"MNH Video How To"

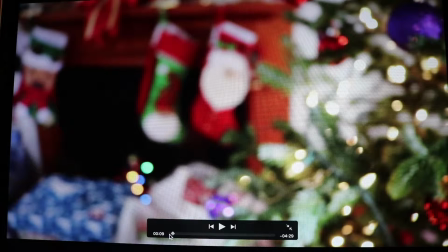742s
And right here, what I was doing, using a detailed shot of the ornament, something that just connects with the story, since it was about Christmas time, and then I kind of pan off and to get a fuller
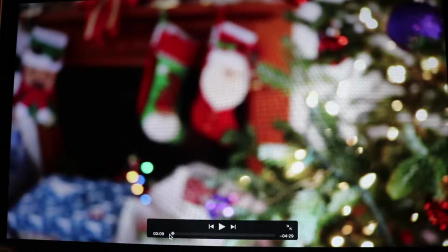755s
image of the scene. This is what I call a scene setter. You know, it gives a little background about what we might be talking about.
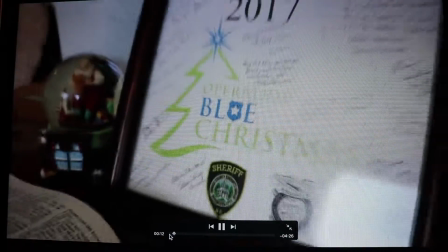763s
And that's the frame with Operation Blue Christmas that everybody had signed.
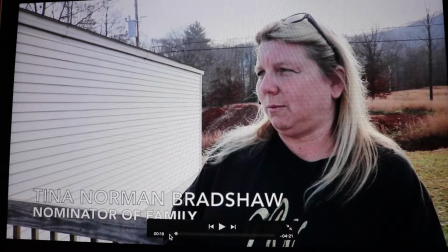769s
And then, you know, with video like this, I tend to, you know, treat it like an essay. There is an intro, a body, and a conclusion. You know, like I just said, with the photo of the police officers right there, it kind of introduces what the subject is going to be about.
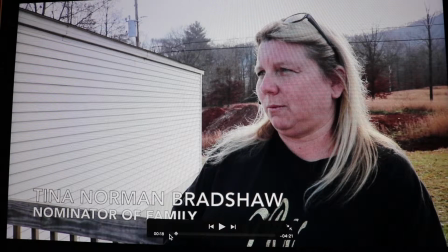787s
And then this lady that you're looking at right now, she, you know, kind of explains why, you know, this family was in need.
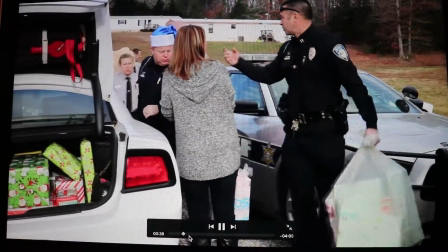794s
And then, you know, and then another thing that's really important is with B-roll is that
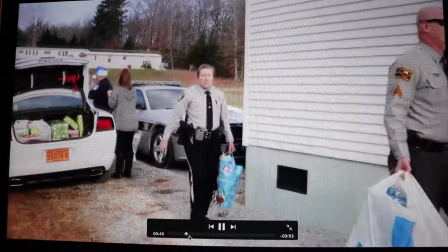803s
you use B-roll that connects to what the person's talking about.
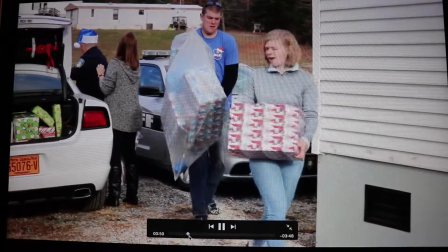808s
The sheriff's getting ready to come up and talk, and he's going to be talking about a caravan.
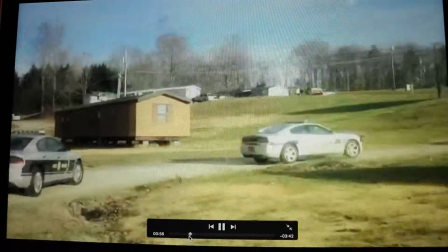813s
So when I was coming in with another one of our reporters, we got B-roll of this caravan coming in to where this house was located.
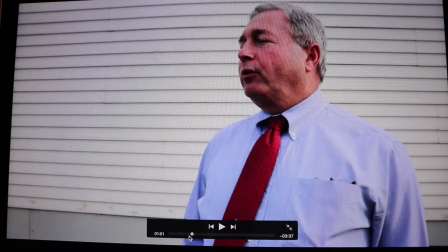820s
You know, so that just helps to connect, you know, make sense of the video with what somebody's talking with, and then you actually see it. It just helps connect people to the video.